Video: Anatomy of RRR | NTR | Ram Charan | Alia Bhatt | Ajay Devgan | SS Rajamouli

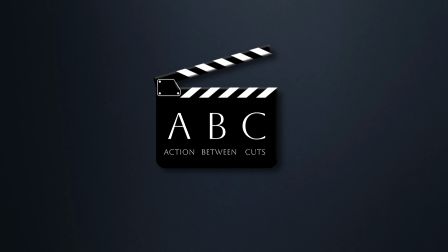Welcome to Action Between Cuts, a channel where we discuss ABCs of storytelling through film analysis and breakdowns. In this video, we will be analyzing
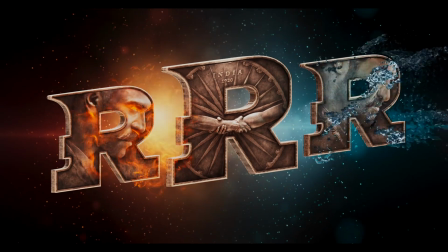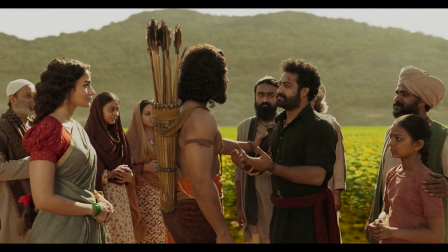RRR is a historical fiction that intertwines the lives of two Indian revolutionaries,
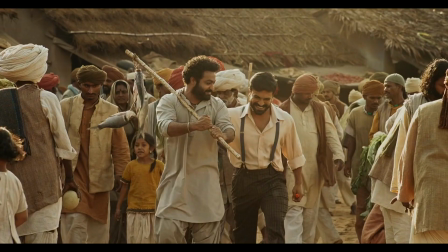Komaram Bhim and Alluri Sitaramaraju, exploring the themes of friendship, sacrifice and resistance against oppression.
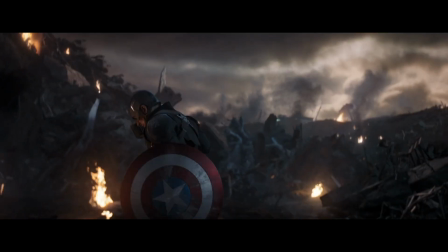Most of the epic films use larger-than-life characters to narrate a fictional story.
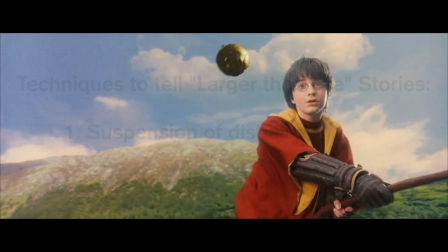Storytellers use the following two key techniques in the skeleton or grammar of their stories to make it believable.
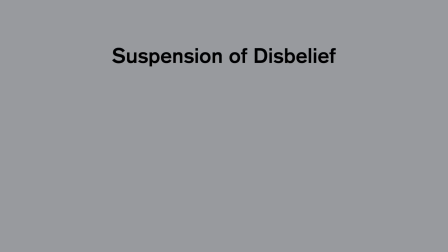In films, suspension of disbelief refers to the audience's willingness to accept and engage with elements of a story that may not be realistic,
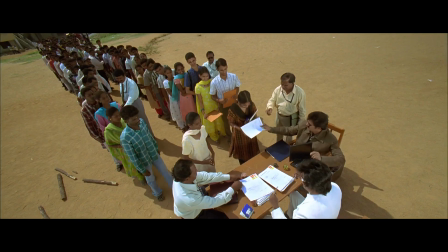plausible, or grounded in real life. It's a sort of mutual agreement. The filmmaker creates a world with its own rules,
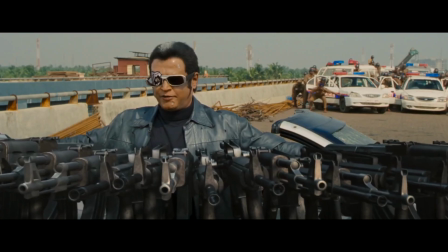and the audience agrees to engage with it without demanding strict adherence to real-world physics, logic, or biology.
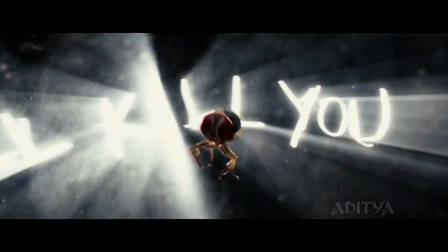This allows filmmakers to tell more creative and imaginative stories.
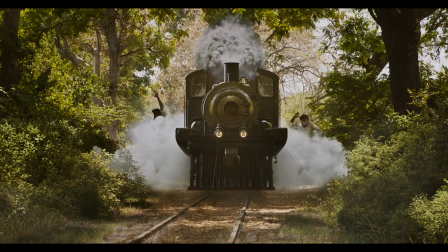In RRR, we see multiple undefined rules set within the story world which makes the story plausible and believable.
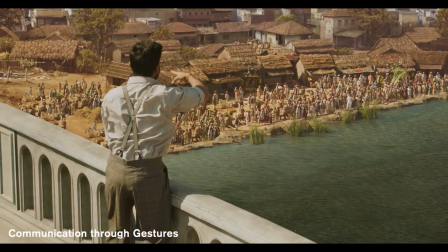The first time Ram and Bhim see each other, they communicate through gestures to save a kid from fire.
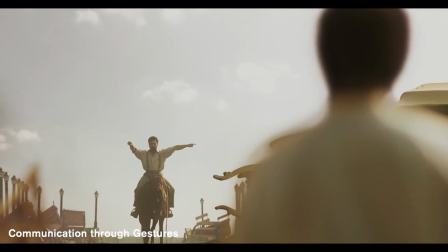We see Ram explain the plan to Bhim with just a few gestures.
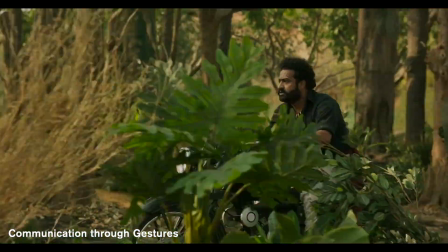Similarly, in the climax, we see Ram gesture to Bhim on the plan to hit the British house and destroy the whole building.
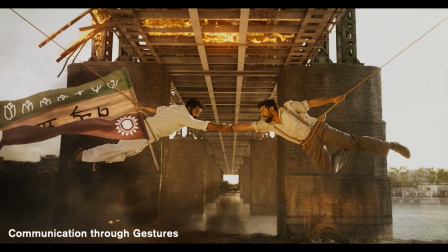With this, it's clearly established that Ram and Bhim shared a solid bond where they could communicate without words.
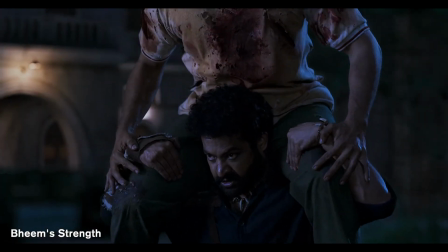In a fight scene nearing climax, we see Bhim carry injured Ram and both fight back the British soldiers,
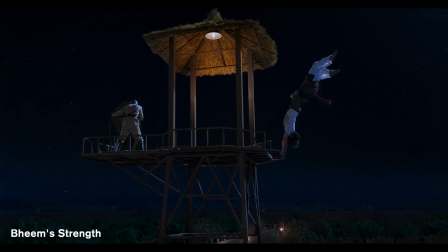eventually escaping from the prison.
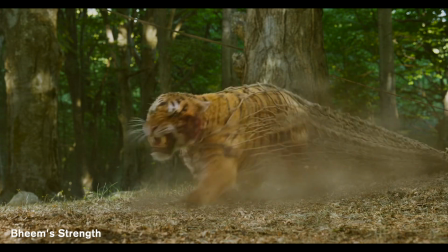To make this scene convincing, we are shown multiple instances of Bhim's strength throughout the film,
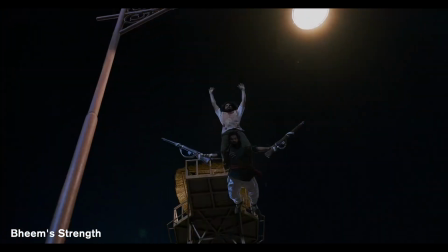establishing a set piece of this magnitude could be pulled off only by Bhim.
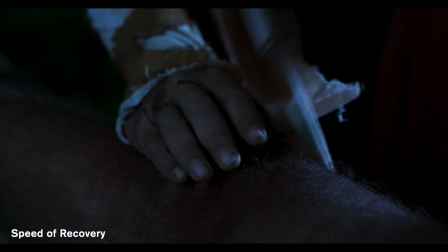In the climax, we see Ram recovers from his injury very soon and joins Bhim to fight the British troops.
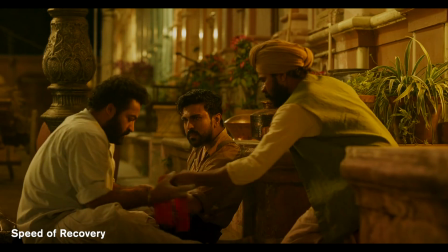But this speed of recovery is seen even in a pre-interval scene when Bhim helps Ram recover from a snake bite,
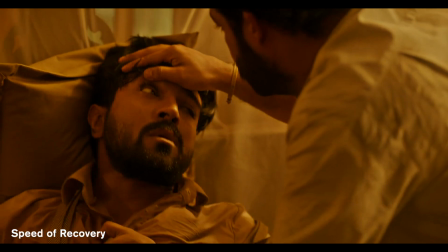and very soon Ram comes to capture Bhim.
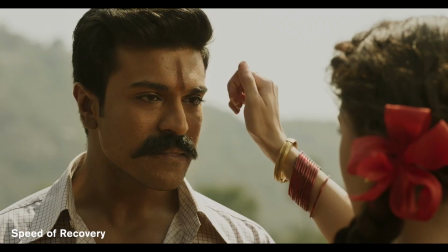This indirectly hints that the heroes are not going to wait for their injuries to heal completely,
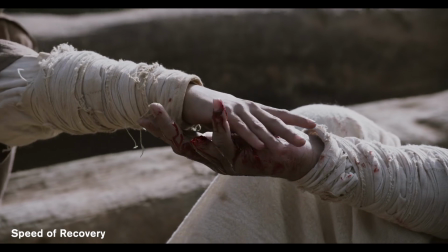as their duty and promise holds more weight than the pain they endure.
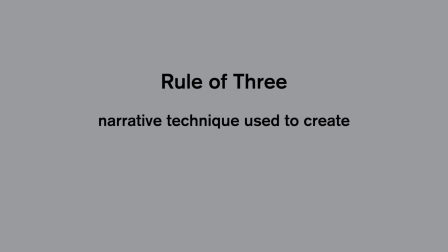Rule of 3 is a narrative technique that is used to create a rhythm, structure, and emotional impact.
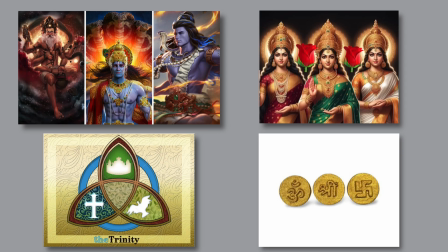The number 3 resonates deeply with human psychology,
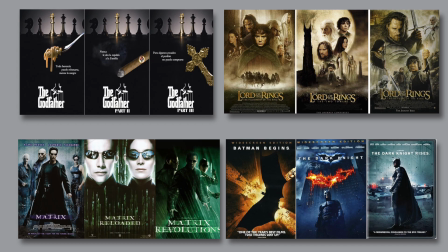and it helps to establish repetition and variations, creating a sense of satisfaction for the audience.
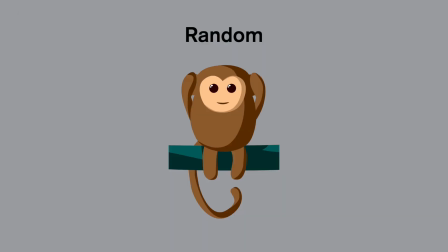A general notion is when an event occurs for the first time, it's random, the second time is coincidence,
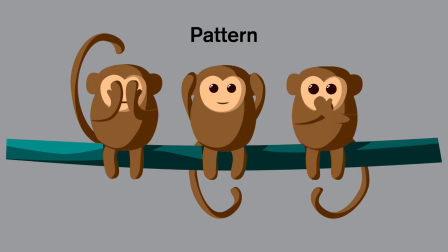and when it repeats for the third time, it's a pattern or a structure with a meaning.
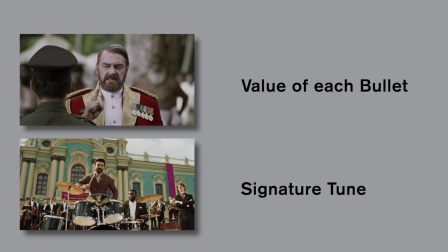In RRR, we see two key moments built on the rule of 3 technique.
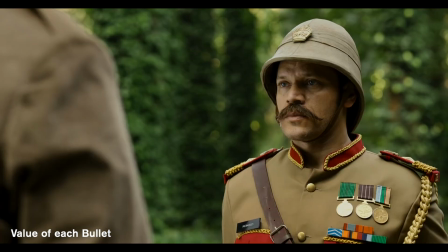Scott explains the value of each bullet is more than Indians before a sergeant smashes Malli's mother with a log,
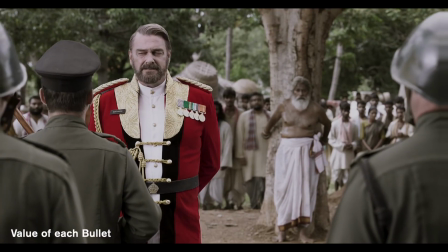and the same monologue is seen in the past where he explained the value of each bullet before punishing a village head for treason.
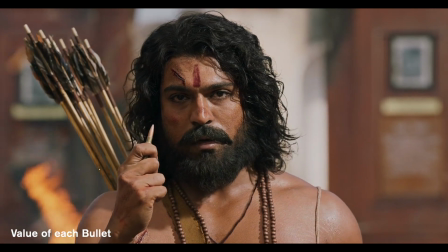The third time we see this explanation is when Ram hits back with the same monologue of the
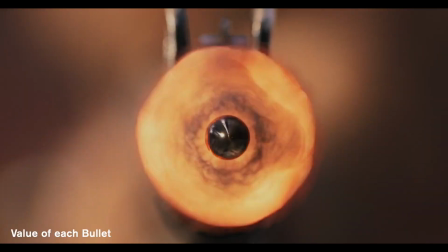value of each bullet to Scott before killing him with the same bullet, giving the audience catharsis.
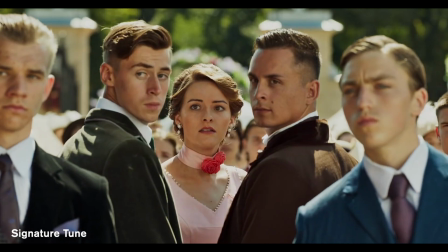Another use case of rule of 3 is seen with the signature tune between Ram and Bhim.
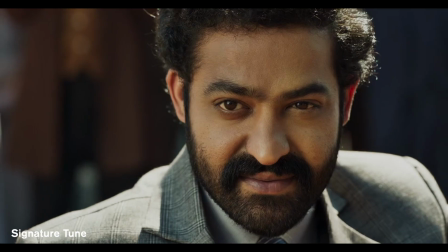First time we see them bond on this tune before the dance they perform.